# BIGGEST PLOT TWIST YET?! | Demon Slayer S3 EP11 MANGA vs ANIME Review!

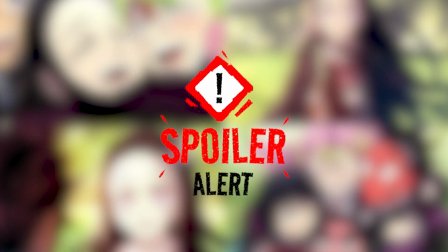0s
Alright, so this video might contain some spoilers for the old manga of Demon Slayer, so you've been warned. So guys, this is the last episode of season 3, A Connected Bound Daybreak and First Light,
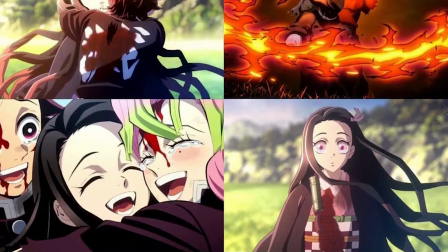12s
episode 11, which was an extended episode of around 51 minutes, and it was incredible.
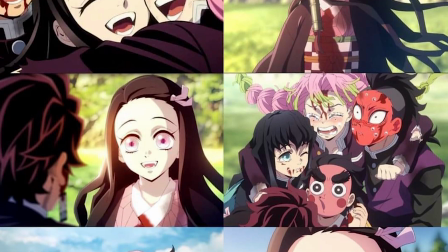19s
I mean, I think this is probably the best episode of the season. And for you guys that don't really know, my next video of Demon Slayer will be me ranking all the episodes of this season worst to best. So this is gonna be the next Demon Slayer video. So if you don't want to miss out on that, don't forget to subscribe and like the video if you enjoyed this content, and let's go. So we start the episode with such a cool thing. I mean, when we have a black screen like this with subtitles, white subtitles like this, you know that the episode is gonna be crazy. It really gives a special feeling to the episode. It feels like a movie, and it kind of is as well. So I mean, we start with the episode with already one of my favorite OSTs of this season, with kind of a remix of Tanjiro or Nezuko's theme, but it's just remixed with some organs. So basically organs is kind of the piano that you see in church. This instrumental is amazing.
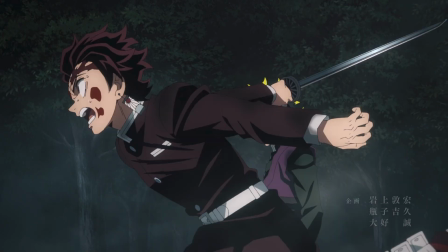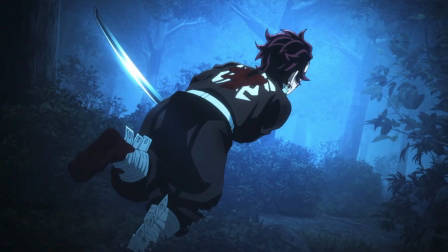80s
And already we can see the animation is super good just at the start, where we just see Tanjiro chasing Hantengu, and most of all of that here is all anime only. This is not really in the manga.
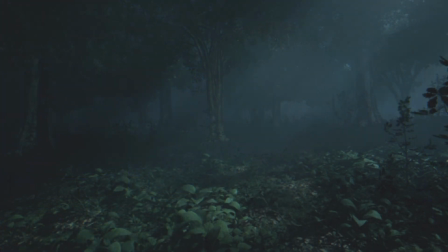93s
And again, here they're showing us really how well they're able to use the 3D and CGI for just the environment.
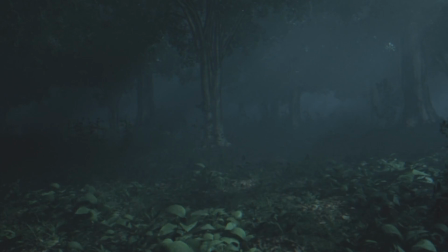101s
So here with the forest, it looks really good. It doesn't look out of place, and it kind of, you know, it fits with Demon Slayer. This season we've seen the most 3D and CGI environment and just camera movement that they've been using around the characters running and stuff.
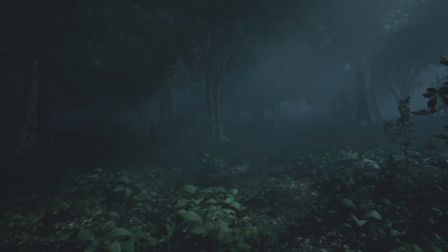117s
This is the most that we've seen that in any season of Demon Slayer. So, and this is great because if you know, for the Infinity Castle arc, they're gonna use this a lot of this just 3D moving camera in the Infinity Castle. They're gonna need it. So here I think it's a really good training for the staff and the people that work at UFO
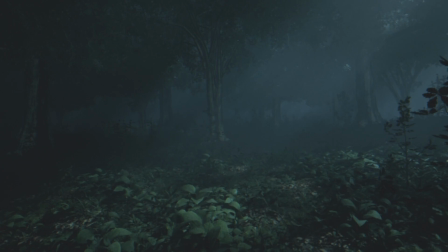137s
Table to just get better with the 3D and get themselves comfortable. So when they get to the Infinity Castle, they're gonna know how to use the 3D and CGI at their best.
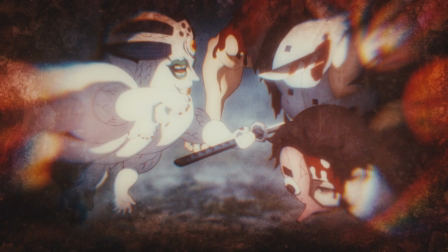147s
So this is perfect. I love how here they're showing us every just kind of fucked up mentality of Gyoko, and we see as well with Zoak 10 talking about Hantengu being super weak here, just to show us really that those demons are just really fucked up.
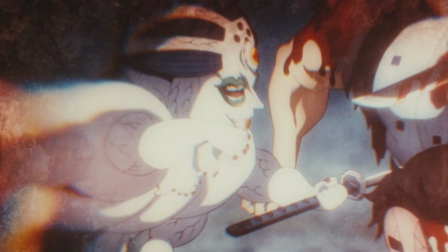165s
There's nothing redeemable about them, or you can't really feel pity for them. So it's a really good contrast from most demons that we've seen in the show.
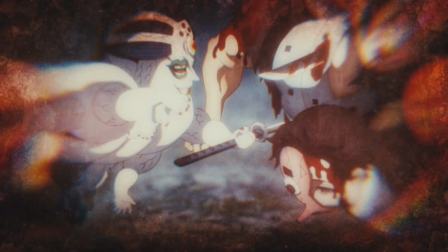175s
This is one of my favorite things of the swordsmith as well, is how the villains are really villains. They're just fucked up, you know. I think with the instrumental, with the organs, it's just perfect, man.
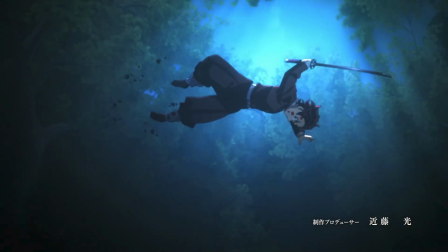190s
Really cool sequence here with Tanjiro using sun breathing and then doing kind of a front flip.
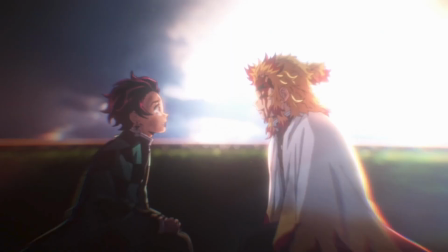195s
It's just, and Rengoku as well, where they just show us a shot of Rengoku. It's really a good intro that puts you in the mood for this whole episode. They really cooked for that. Like, if they can do those type of just intros for future episodes, we're eating good, guys.
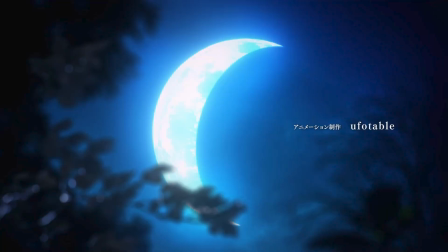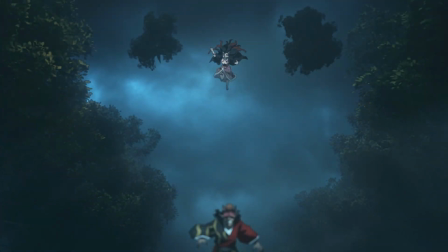221s
So after that, we start just where we left off last episode, with Nezuko about to attack Hantengu, and I love that you can see the trees just behind her, just coming towards us.
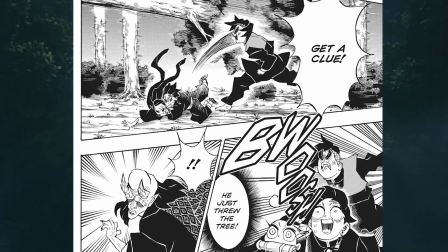231s
It's a real cool shot. The only thing that they change is in the manga, there's kind of just comedic relief faces with Tanjiro and Nezuko when Genya trolls the trees.
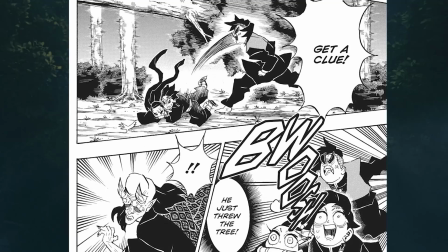240s
Here it's full serious, which I really like.